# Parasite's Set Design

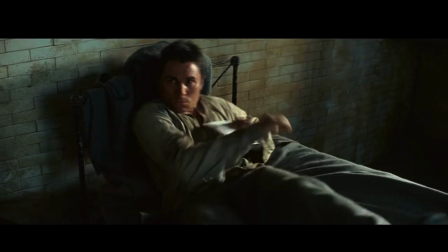When one wants to truly understand film, one must not only analyze the script,
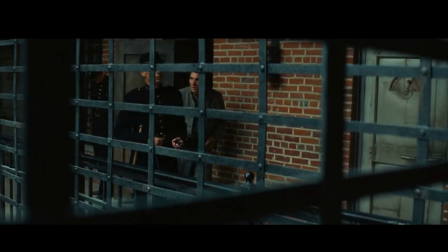but they must also understand the purpose of the objects being used on set.
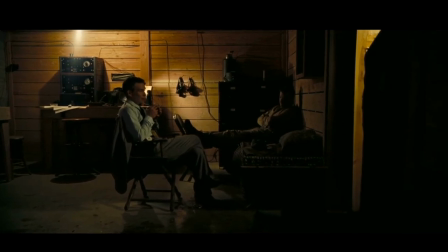Set design within film is an incredibly powerful tool that can be used to convey meaning through the positioning, scale, and type of object.
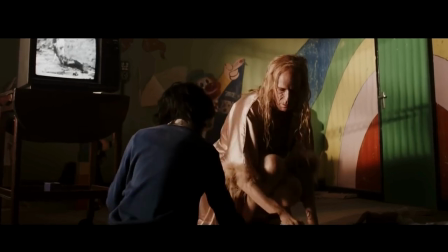When used correctly, it can greatly enhance the viewing experience of the film, further immersing the viewer in the characters, story, and setting.
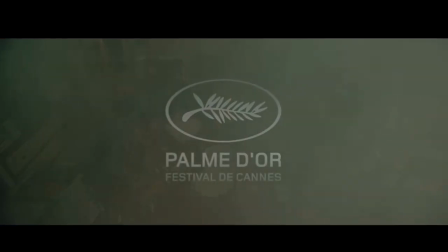Parasite, directed by Bong Joon-ho and released in 2019,
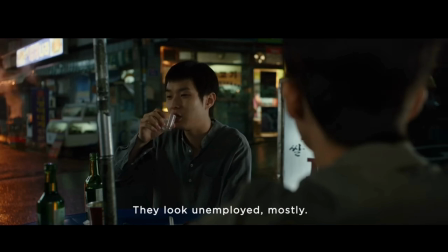has a completely original set design where every object has some sort of meaning or purpose behind it.
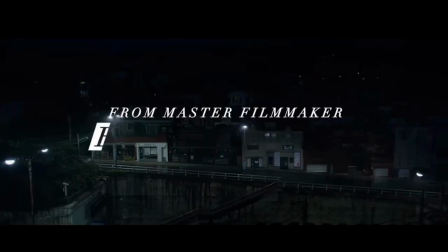The film follows the perspective of a lower-class family, the Kims, as they attempt to gain wealth by manipulating a higher-class family, the Parks, into giving them work.
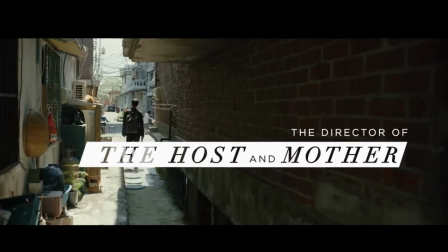As mentioned previously, every aspect of the set was intentionally designed to convey meaning about the family's plot and setting.
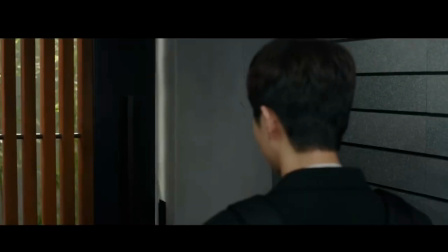One of the most notable aspects of Parasite is its characters and their respective journeys. Understanding the psychology as to why these characters do what they do is incredibly important for the overarching themes of the film being greatly conveyed through the set alone.
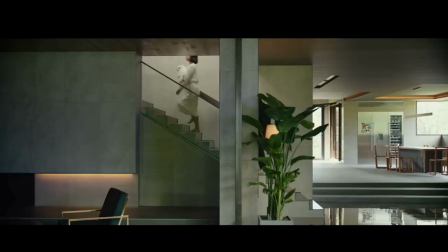Within Parasite,
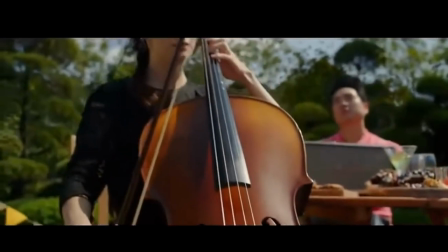the use of meticulous lighting and set design allows Bong Joon-ho to masterfully convey the psychological impact of living in the lower class,
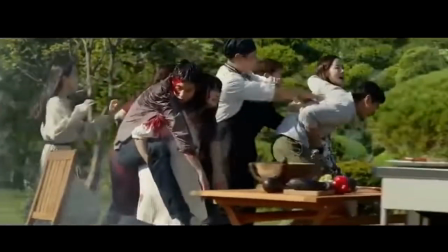showcasing the negative effects it may have on a person if not dealt with appropriately.
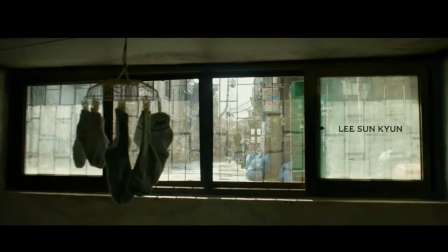Joon-ho presents the first scene of the film with great intent, as the viewer is immediately introduced to the Kims' home.
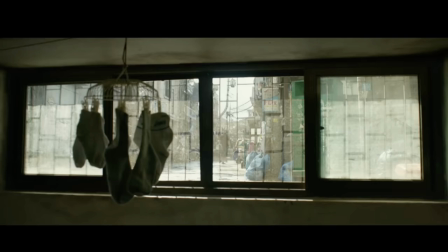The windows to the outside are noticeably covered in dust, revealing that the Kims are living under literal society. This shot is incredibly symbolic to the Kims' social status and how powerless they are, with their home literally being walked upon by the people above them.
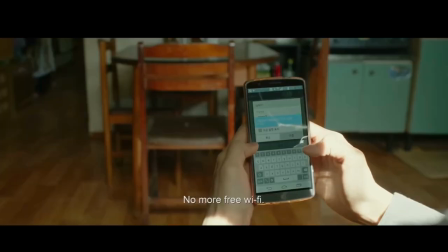As the camera pans down, Ki-woo is seen trying to connect to the Wi-Fi on his phone,
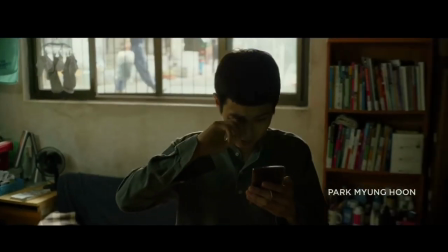prompting an introductory sequence of the family, giving an extensive view of the Kims' living space.
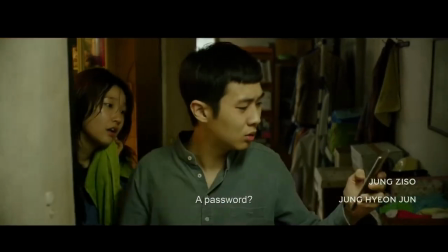From a first glance, the home is incredibly dirty,
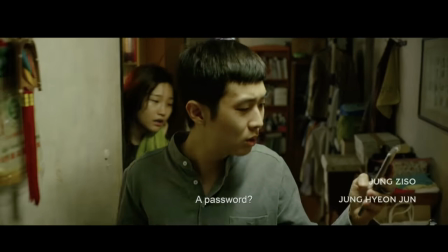as objects are scattered everywhere and the muted colors show off much of the dirt and grime accumulating in the dwelling.
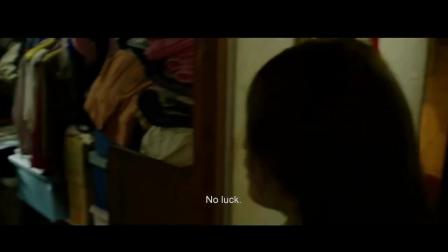These elements combined further emphasize the Kims' lower socio-economic status,
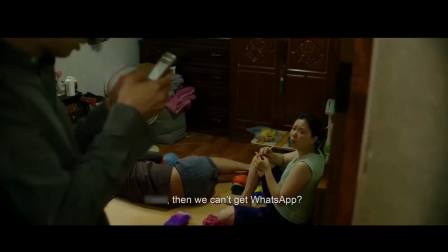as it becomes clear they struggle to uphold a high level of cleanliness due to their living space.
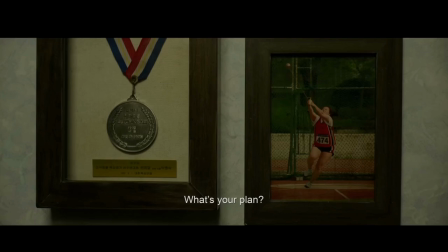As the father wakes up, the camera switches to a shot of the mother's medal from a sports event,
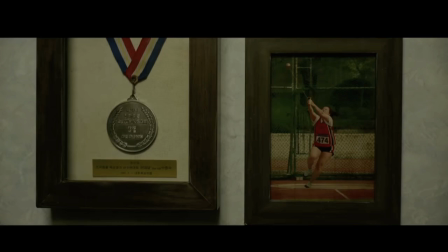characterizing her through a symbol rather than dialogue, being a great example of the set developing the characters without having to directly address the viewer.
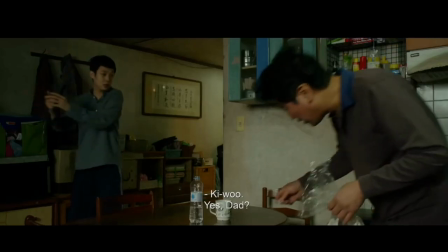It is also important to note that this shot is a great representation of the potential success the Kims may have had in the past,
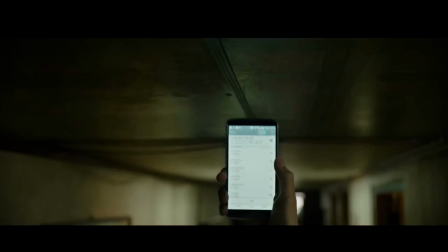making it an even more bitter reality that they are living in such poor conditions.
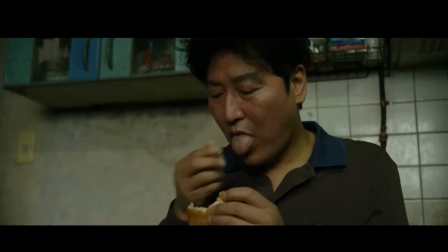Even as the father sits down to eat, he notices a stink bug, an element further adding to the unkempt environment of the Kims' home.
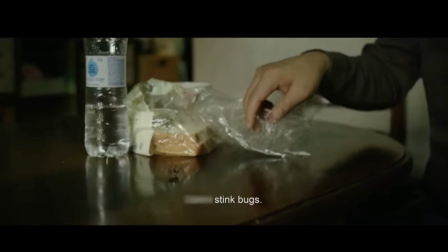The bug's presence alludes to the Kims themselves being akin to stink bugs, living in the same conditions those kinds of insects would thrive in.
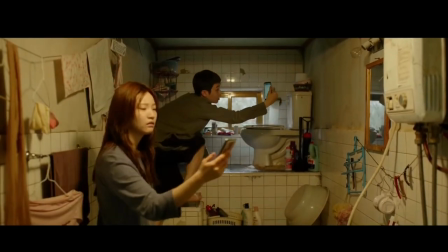It is also revealed that the Kims live beneath sewage level, as shown by the toilet having to be elevated in the bathroom,
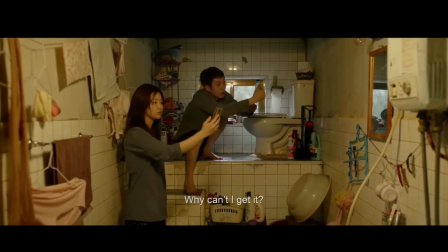being a direct portrayal by Joon-ho that this family is seen as lesser than sewage.
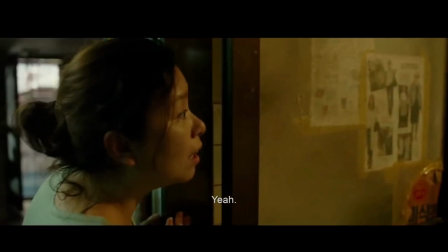The amount of visual elements that allude to the Kims' socio-economic status based on the set manipulation and camera work
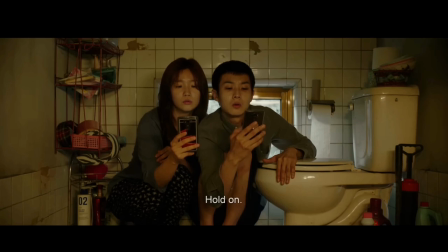allow the audience to further understand and immerse themselves into the film without having to be directly told every detail.
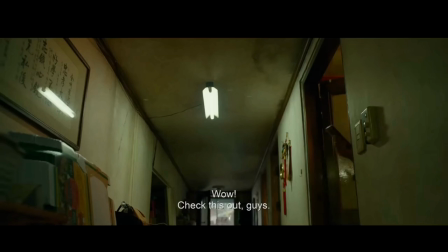These elements combined make the viewing experience that much more impactful, and clearly convey the family's struggles.
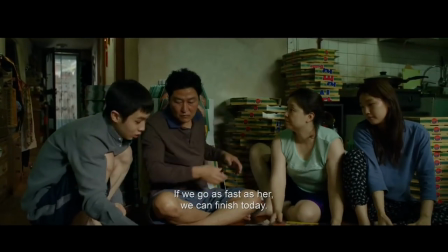Evidently, the Kims struggle financially, as they're forced to deal with the crumbs society provides them.
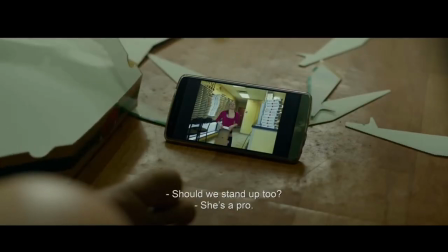This puts them in not only a place of discomfort, but also a psychologically draining environment.
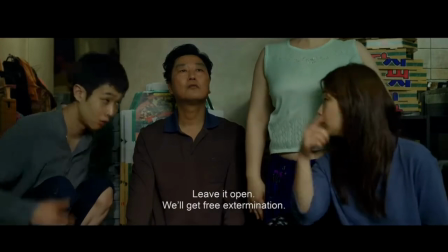Most of the set design may seem to only reveal basic elements present within the Kims' lives, however, all of it contributes to a greater narrative,
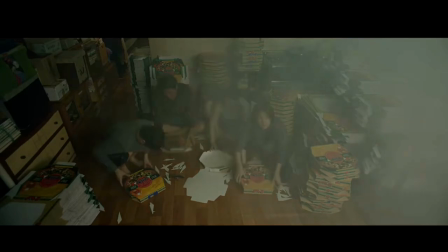providing the audience with a meaningful exposition as to who the characters are and why they would want to change.
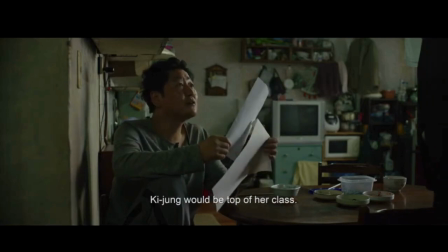Much of the symbolic set design Joon-ho incorporates into the film is further demonstrated in the progression of the story,
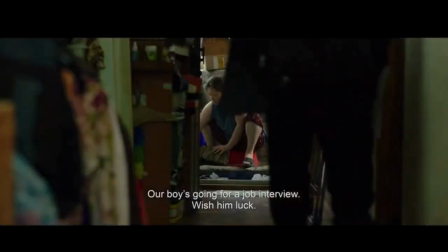visually representing Ki-woo's hope to achieve financial success for his family.
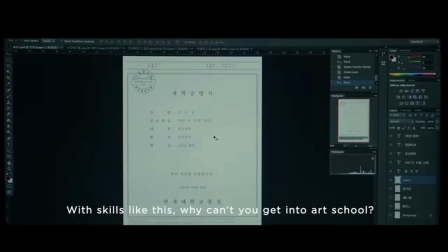With the aid of his sister's skill in forgery, Ki-woo prepares himself to venture over to the Park's home.
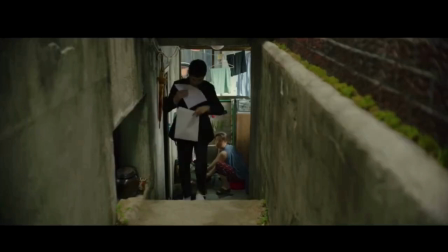As he walks up the stairs, the camera noticeably frames Ki-woo, marking the beginning of his journey with him ascending the threshold of the home to achieve a new wealth for the family.
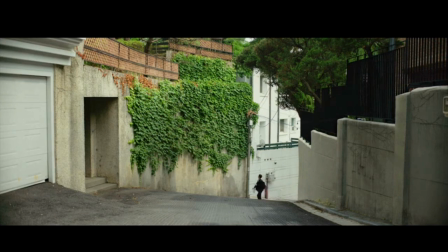A cinematic sequence follows, as Ki-woo journeys to the home of the Parks, having the camera switch to multiple angles of him ascending further.
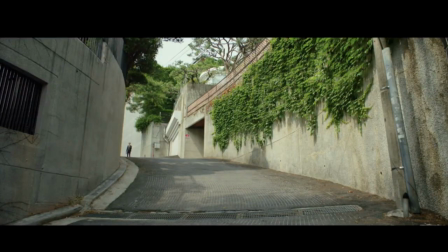This is a way for Joon-ho to symbolically showcase the growing hope present within Ki-woo,
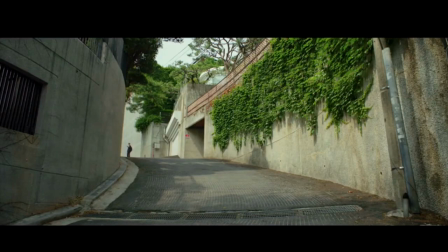with him finally gaining the chance to help his family rise from the depths, both literally and figuratively.
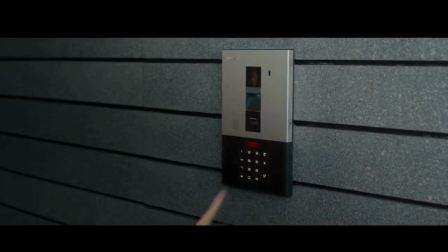Him ascending a hill is a great visual representation of him entering a higher part of society, and the lighting,
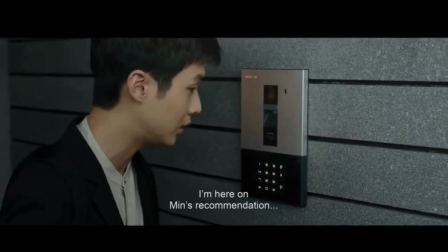combined with the colors, also illuminate this growing hope within him, conveying to the audience how monumental this moment is for not only Ki-woo,
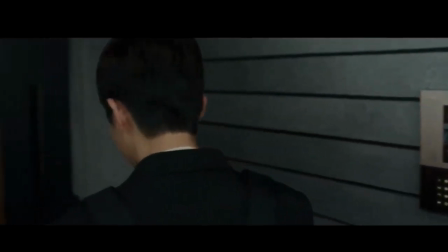but the family as a whole.
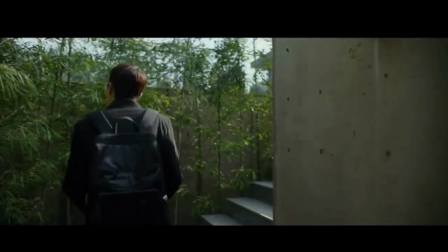Even as Kiwoo enters the threshold of the home, he has to climb a staircase, showing just how elevated the park's status truly is.
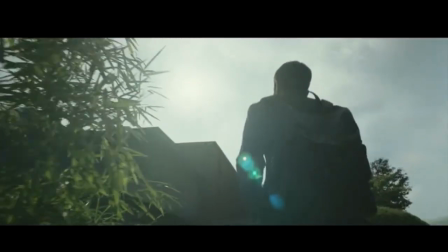These elements metaphorically convey that the park's wealth allows them to be in a higher part of society, further adding to the set design's impact on the film.
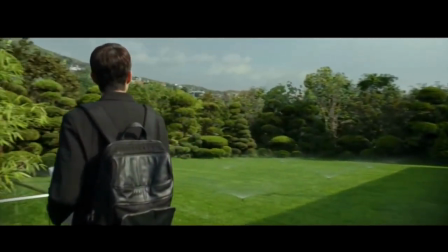A spacious yard is also made visible, with bright colors and light that betray a success and freedom the Kims could only dream for.
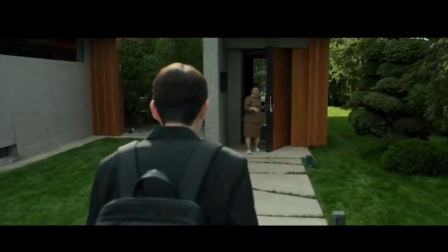Despite the Kims being forced to experience the hardships of the lower class, it is clear they are determined to leave the confines of poverty no matter the effort it takes them.
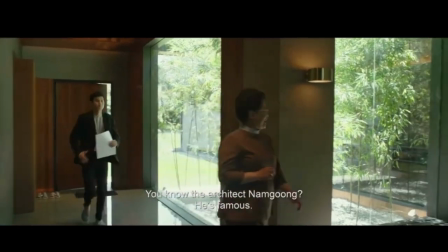Every element of the set represents this concept as bright color and light encapsulates the scene,
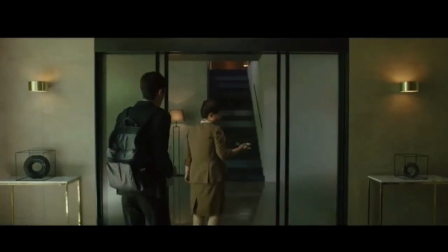in turn articulating to the viewer the anticipation Kiwoo is experiencing.
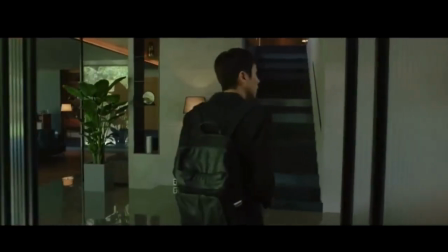The set conveying such emotion is integral to the impact of this scene and
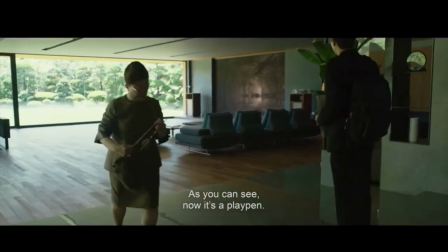contributes greatly to the masterful craftsmanship of Bong Joon-ho's set design.
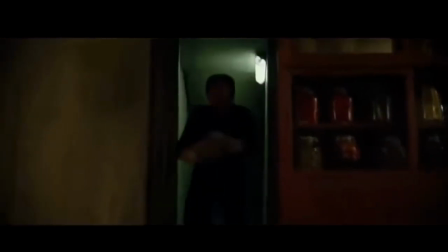Within the final crescendo of the film,
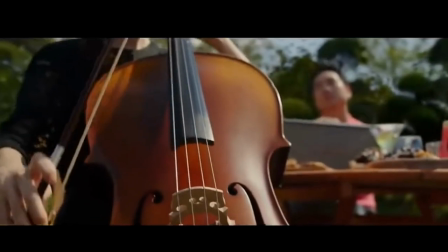Bong Joon-ho's cunning design illustrates the dramatic downfall of the characters in a harsh but artistic way.
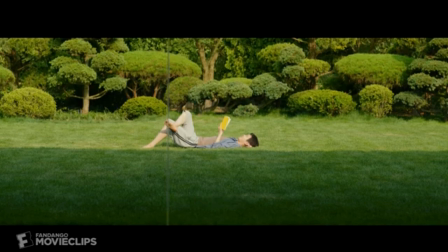To summarize,
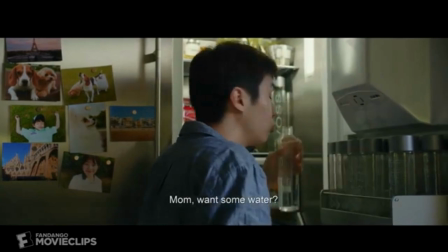Kiwoo manages to bring his family up the metaphorical social ladder by manipulating the parks into hiring each respective member of the family.
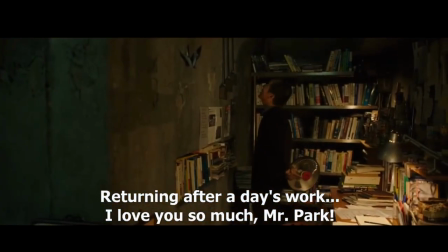While working for the parks, it is revealed that a crazed man, Gwen Se, was living in the basement of the home in an attempt to avoid loan sharks.
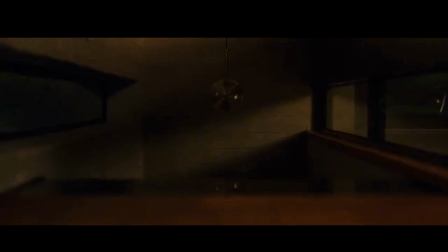His isolation has brought him to the brink of insanity, bringing into context the happenings of upcoming events.
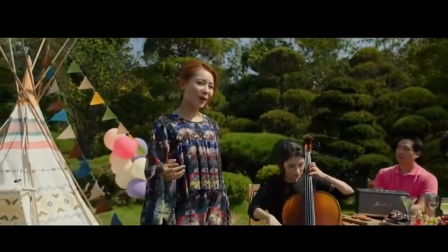Within this scene, the perspective constantly shifts between Gwen Se and the birthday party,
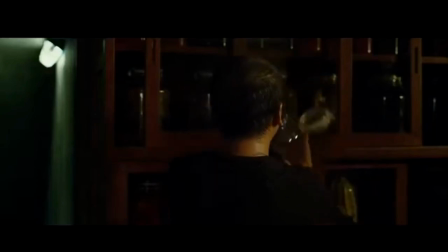with Gwen ominously lurking in the home as the party outside is bright and full of life.
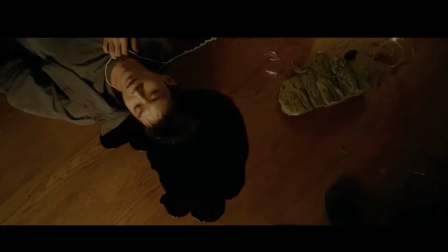After being mercilessly beaten by Gwen, a shot of Kiwoo lying in a pool of blood is shown, with the rock used to smash his head lying beside him. The rock in itself is a symbol of wealth, with Bong Joon-ho utilizing it to symbolize the Kim's greed and how it has led to the downfall of the family.
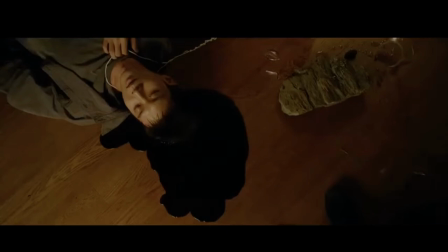The shot itself also greatly contrasts brutality and peace, as Kiwoo appears to be relaxed with no real signs of injury to his head or face.
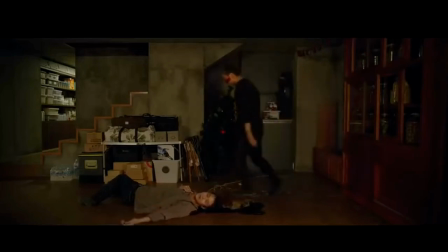Dim lighting and dark wood floors add to the unsettling nature of Gwen's presence, building visual tension as well.
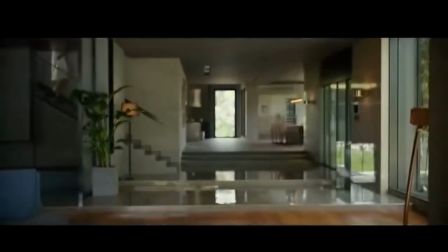As the camera tails Gwen, there is a sense of dread as he passes the frame, further emphasized by Dae-hai, the park's daughter,
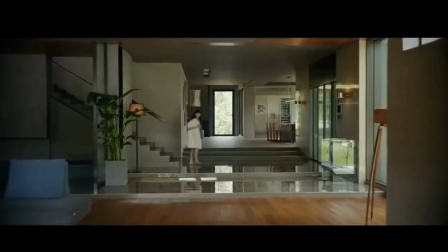obliviously descending the stairs, completely unaware of the perpetrator present in the home.
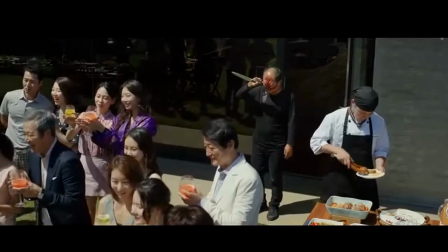When Gwen brings himself outside, his black clothing goes completely against the white decor surrounding the yard,
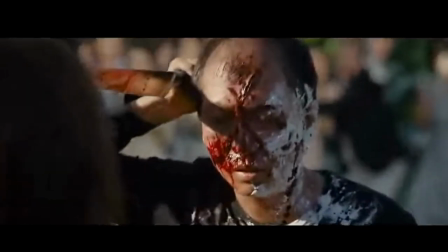greatly emphasizing the chaos of Ki-jung's murder.
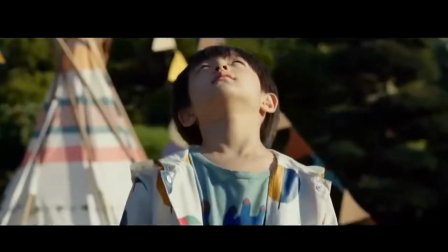Blood splatters and taints the innocence of the party, showcasing the impact of insanity Gwen has been forced to face.
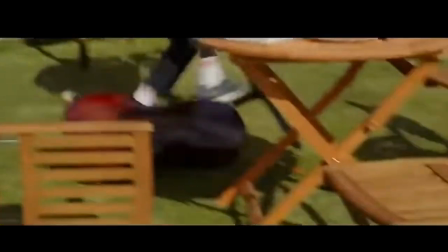The perspective constantly shifts, disorienting the viewer, as well as putting them into the shoes of the characters in their panic.
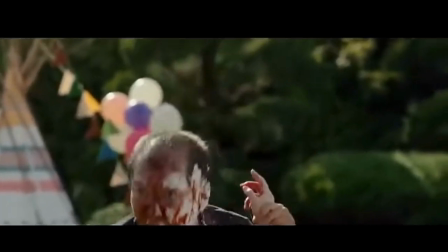Multiple close-up shots of Mr. Kim's face and the murders also demonstrate the intensity
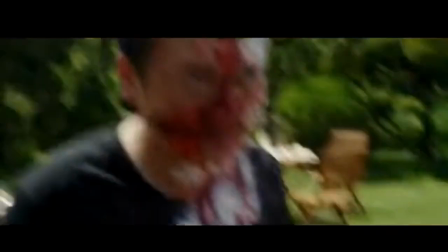and fear the characters must be experiencing as these events are unfolding in front of them.
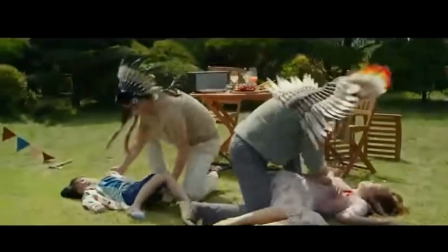Having such violence occur outside on a warm,
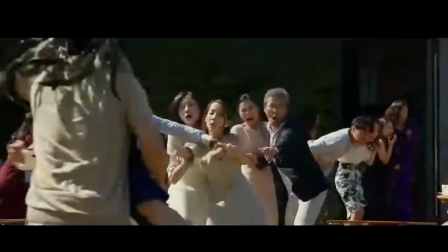sunny day was clearly an intentional decision made by Joon-ho to not only shock the viewer,
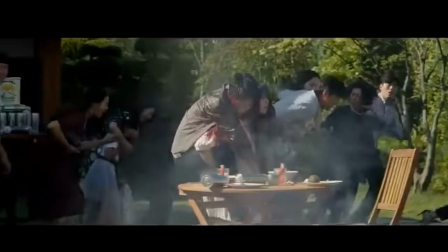but convey the message of insanity being hidden in plain sight.